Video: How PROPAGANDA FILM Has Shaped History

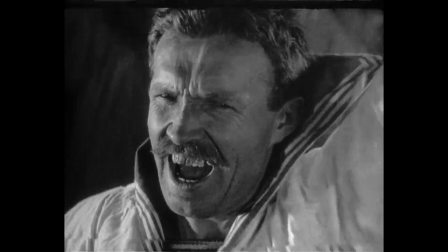2s
According to the book Propaganda and Persuasion by Jowden O'Donnell, through the use of truth, half-truth, and limited truth, propaganda can alter one's perception of truth, beliefs, and behavior.
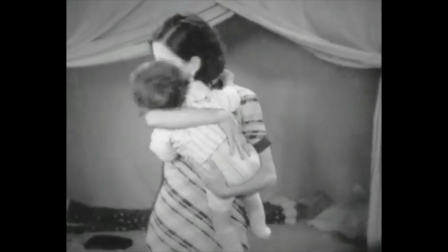10s
Ever since the 20th century, the most prominent medium of propaganda is film.
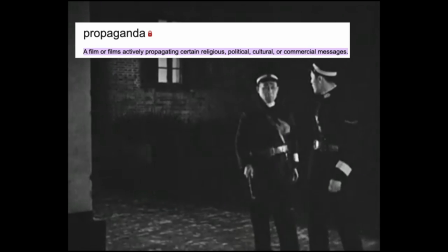14s
By definition, a propaganda film is a film actively propagating certain religious, political, cultural, or commercial messages.
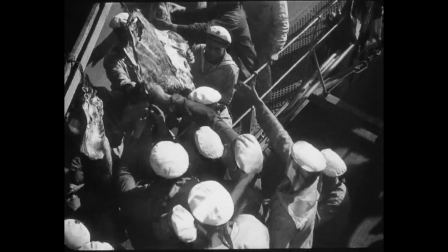20s
In this video, I say how a media of film can affect an individual's beliefs and actions will act as my main thesis by examining the cultural context,
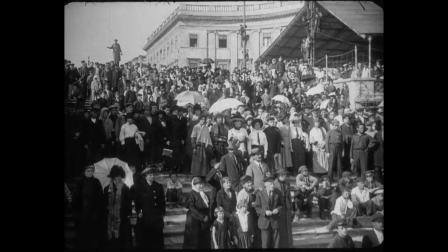26s
film themes, and characteristics of two distinguished propaganda films. Thoughts revolutionized their respective times, Battleship Potemkin and The Goddess.
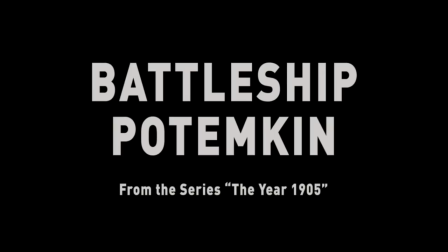33s
See director Sergei Eisenstein's Battleship Potemkin, a silent film introduced to the world in 1925.
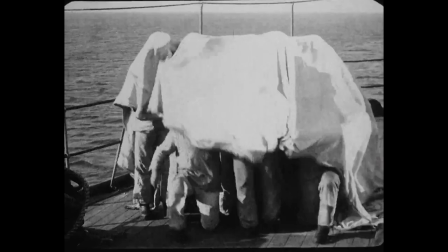38s
The Battleship Potemkin, the brainchild of the great director Sergei Eisenstein, told the story of how a group of sailors revolt against a tyrannical regime of superior officers. As in 1934, another revolutionary propaganda silent film was introduced, released on the other side of Asia.
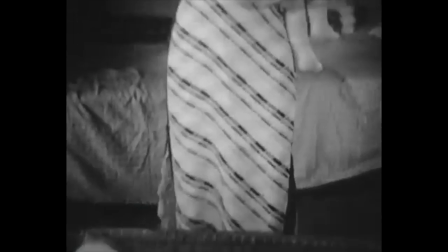52s
The Goddess by Wu Yonggao shocked the mass public of China. The film told the story of a loving young mother whose only support for her son is through prostitution.
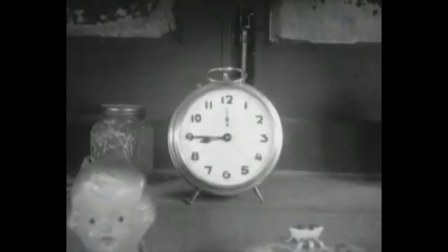59s
While devoted, the mother's profession ultimately leads to her downfall in the oppressive society of Shanghai.
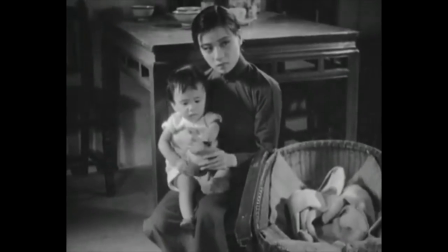65s
While both films are considered cinematic masterpieces, as with propaganda, these films hold a much larger meaning in the context of their respective times, both being released for different intentions.
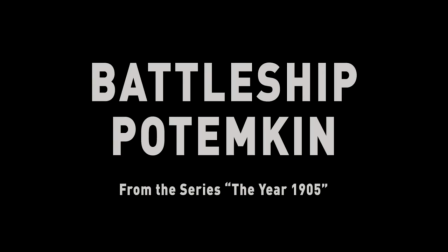74s
Despite being released at a time of Soviet rule, Battleship Potemkin's story itself is based in 1905,
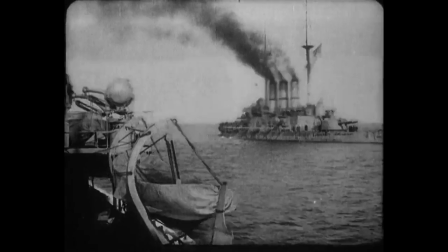78s
based on a historically true battleship named Prince Potemkin of Tardia at a time of Russian monarchy rule,
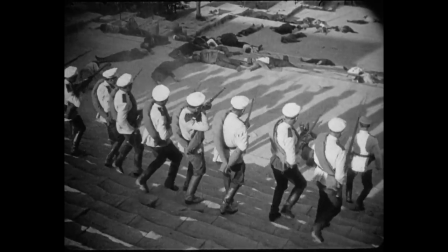83s
with Tsar Nicholas II at the top of the monarch. While the rich seemed to have lavish lifestyles, the working class lived a much crueler life.
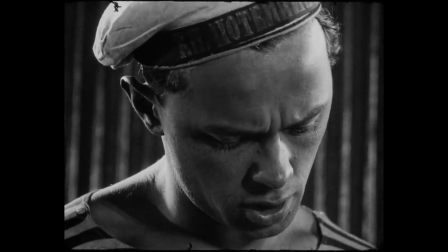89s
Through this pain and suffering, communism began spreading as a popular ideology. As such, the hatred for the bourgeoisie began spreading,
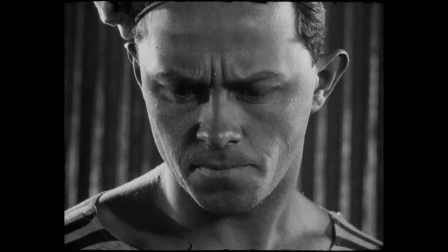96s
as the communist ideals of wealth distribution and the working class takeover of the economy drove the overwhelming working class to overtake the bourgeoisie in the Russian Revolution of 1917.
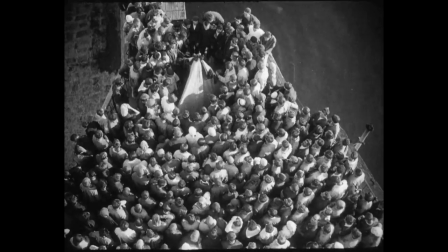104s
The battleship of Temkin's depicted mutiny is essentially a portrayal of such a time of revolution.
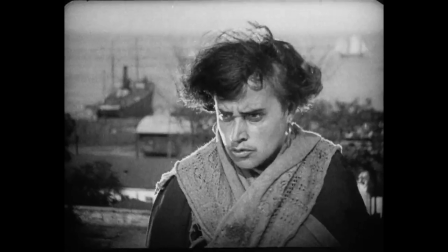108s
The working class's harsh reality is paralleled by the sailors aboard the ship, and the cruelty and inhumane nature of the Tsarist regime is heavily emphasized.
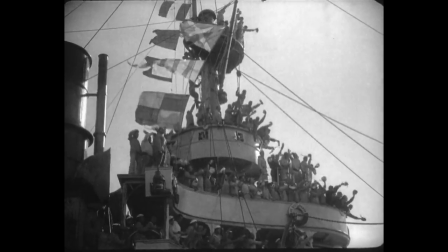116s
The film celebrated communism, unity, and ultimately, the new Soviet order. The goddess, on the other hand, pushes a different agenda.
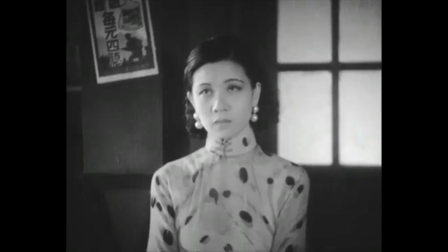122s
In contrast with the Battleship Temkin, the film consistently displays opposing socio-political ideals.
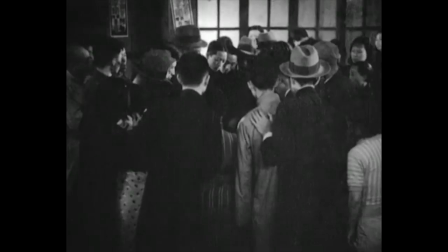127s
This is a representation of 1930s Shanghai.
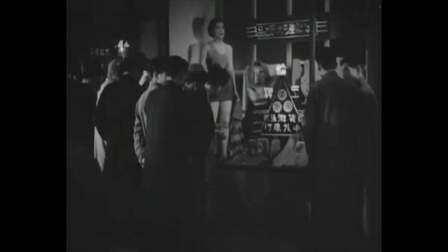130s
Feudalism tradition remained constant, despite upheaval and modernization and western influence, making the city the Paris of Asia, while being under threat by the Japanese invasion.
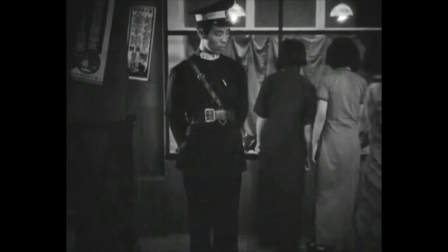138s
Inspired by the May 4th movement, a group called for a more modern society and a brave and feudalistic Confucianism.
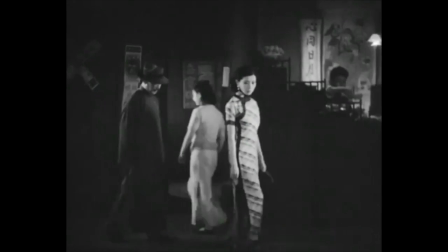143s
The film was to express these radical left-wing ideologies and to appeal to the emancipation of Chinese women.
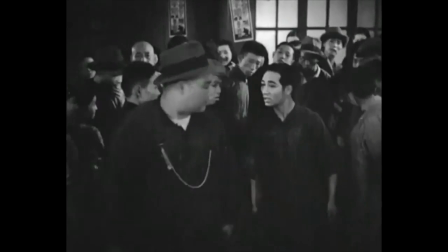148s
The film was a popular medium, despite the KMT's ban on any communist ideals in cinema. Director Wu Yong Kang disguised these ideals in such a melodramatic soap opera fashion.
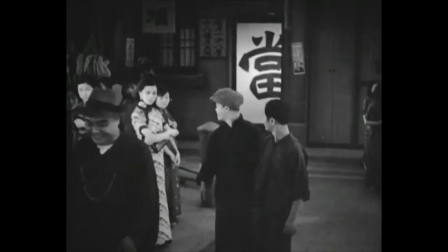157s
While the ending of The Goddess seemed convenient, socio-economic Marxism was left prominent through the lack of character names, as the lack of identity reached out to the general public of the women of China.
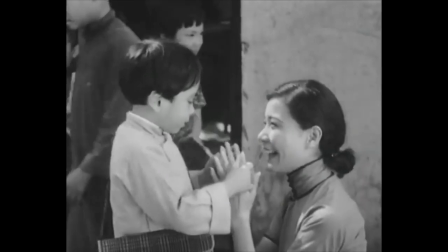165s
While the goddess operates on a literal level, depicting a young mother facing an oppressive society whose emancipation is through education, the film is also a symbolic representation of contemporary China.
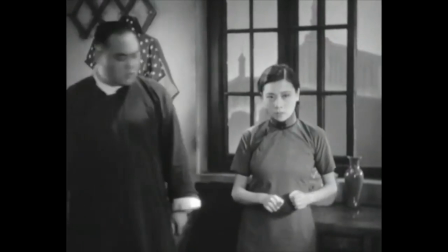174s
The dichotomy of the image of China between prostitution and the lovingness of a young mother is the true representation of the film's ideology.
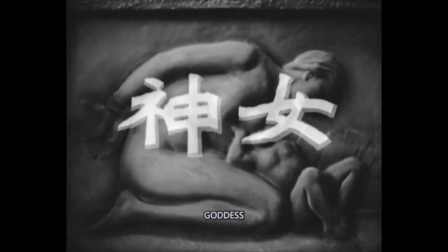180s
This is further seen in the title of the film, as the goddess is both a celebration of motherhood and a euphemism for prostitution.
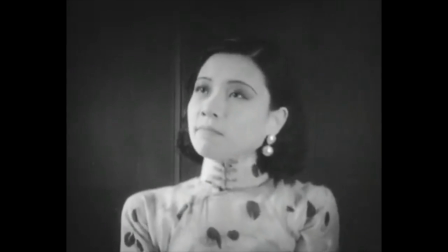188s
While there is an abundance of elements that make Battleship Potemkin and the Goddess outstanding propaganda films, it's hard to forget the unprecedented use of montagen both as a means of propaganda.
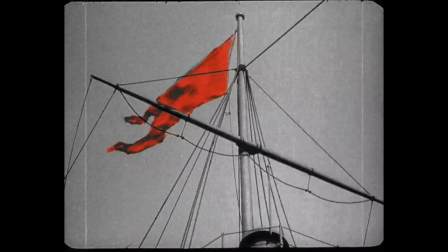197s
Perhaps most notable of the 1925 epic Battleship Potemkin was its stellar archetypal representation of the Soviet Union's uncovered form of influence, montage editing. Perhaps most famous is the dialectical montage sequence The Odessa Steps. The montage enclosed two main methods to push emotion and propaganda to the audience, rhythm and tone.
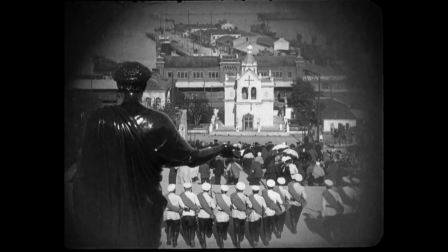213s
Firstly, rhythm. Throughout the entire sequence, we see a long shot of the uniformed soldiers walking down the Odessa steps massacring the masses,
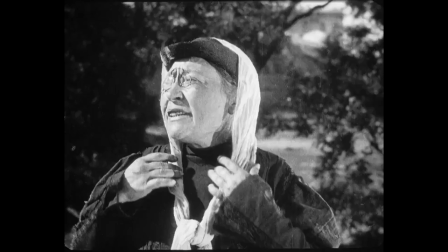219s
while occasionally the shot is cut with medium close shots or close-ups of the townspeople's graphic and gory injuries.
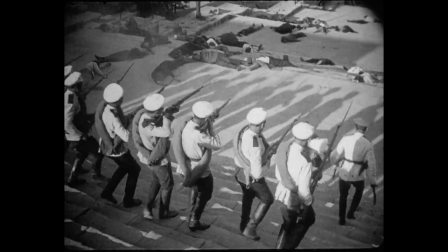224s
In an inhumane fashion, the long shot remains steady and consistent when cut to the soldiers, presenting them as an unstoppable force.
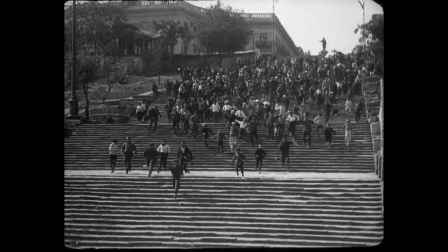230s
The townspeople are powerless and forced to flee chaotically. Eisenstein purposely uses this conflict and juxtaposition between the steady,
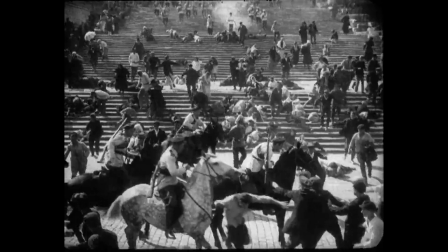236s
immovable, and sanguinary force of the soldiers, the chaotic and bloodshed of the townspeople, to present the power gap between the two.